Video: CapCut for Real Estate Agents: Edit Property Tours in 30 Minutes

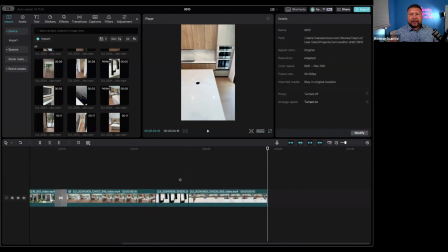505s
So just pointing to the highest, the best features. So we've done this wide angle shot. Let's mix it up with this close-up shot.
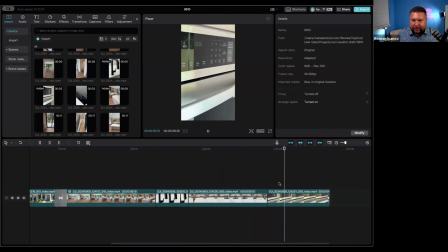And we want to make it as short and dynamic as possible. All right. Let me show you.
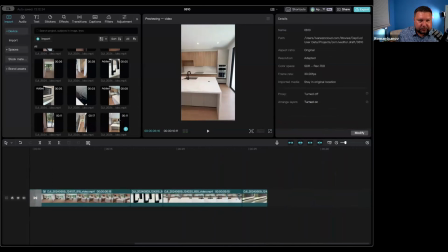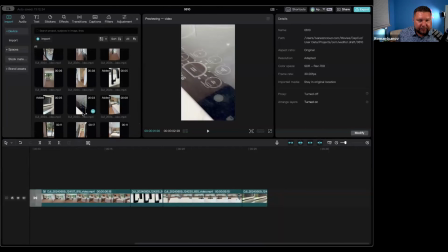545s
Then I should have a video of me walking backwards.
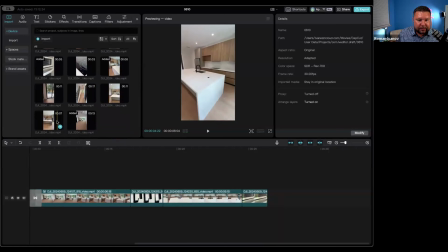Yeah, right here.
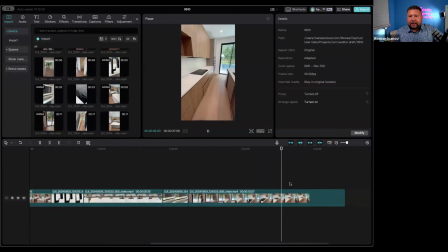566s
So you'll see throughout this training that I use these 3 moves, mix them together, and I want to make sure that you use that pattern when you create your own videos.
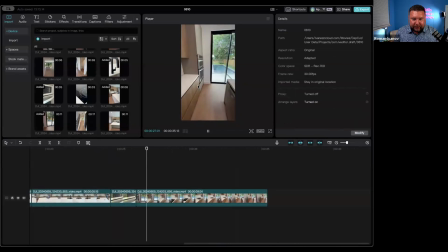584s
So since we finished with video of this oven, continues here. I think that's enough.
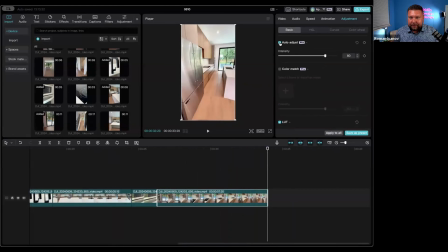599s
and color grade this one. Again, I'm not trying to show the whole house. The whole idea is to show the most important parts, the prettiest, the nicest part of it.
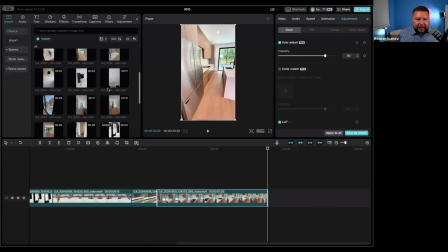614s
So I recorded the bathroom, the half bath down on the first floor, and I don't really care about this half bath. I only have a minute and a half at the max for me to keep the audience engaged.
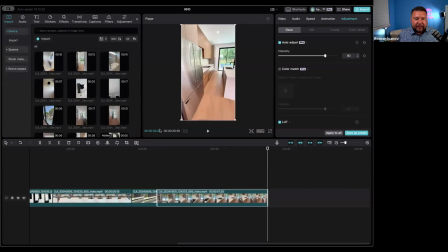632s
So I want to make this as engaging as possible. So the next one I would do the upstairs. My second floor walkthrough.
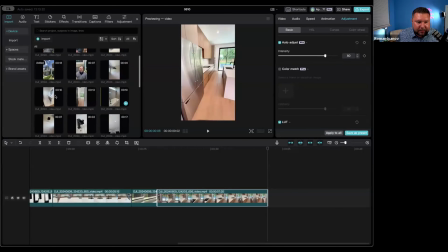All right, that's the second floor.
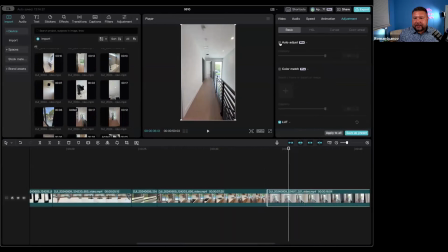670s
So since I'm changing scenes here, I want to have a transition because otherwise they would not necessarily understand why we're moving here, why we are on the second floor. So I want to kind of scroll this up in the transition.
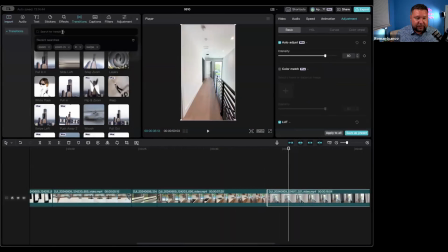688s
So I'm typing here up.
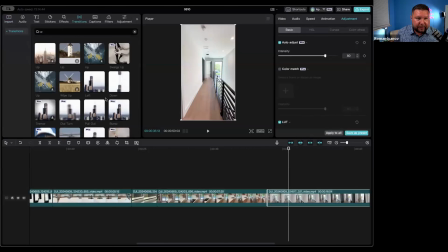An audience will understand that we went up to the second floor.
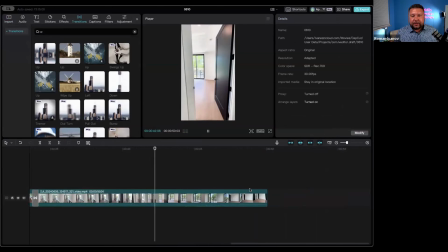702s
Again, this walking into the bedroom is just way too long, and we need to play with the speed.
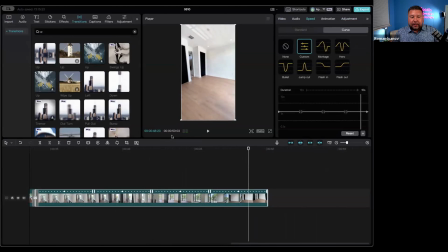712s
So in this one, I would do the speed manually. So what we want to do is increase the speed at the beginning.
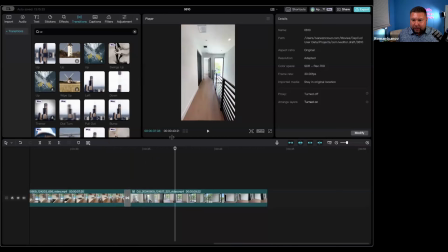729s
Probably slow it down when we walking in.
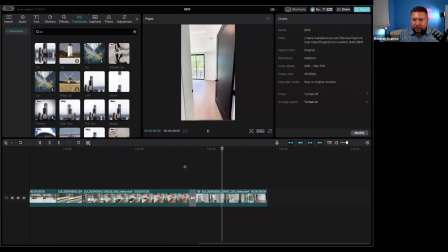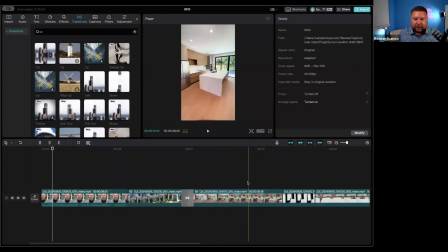751s
Let me show you. All right, I think that's good.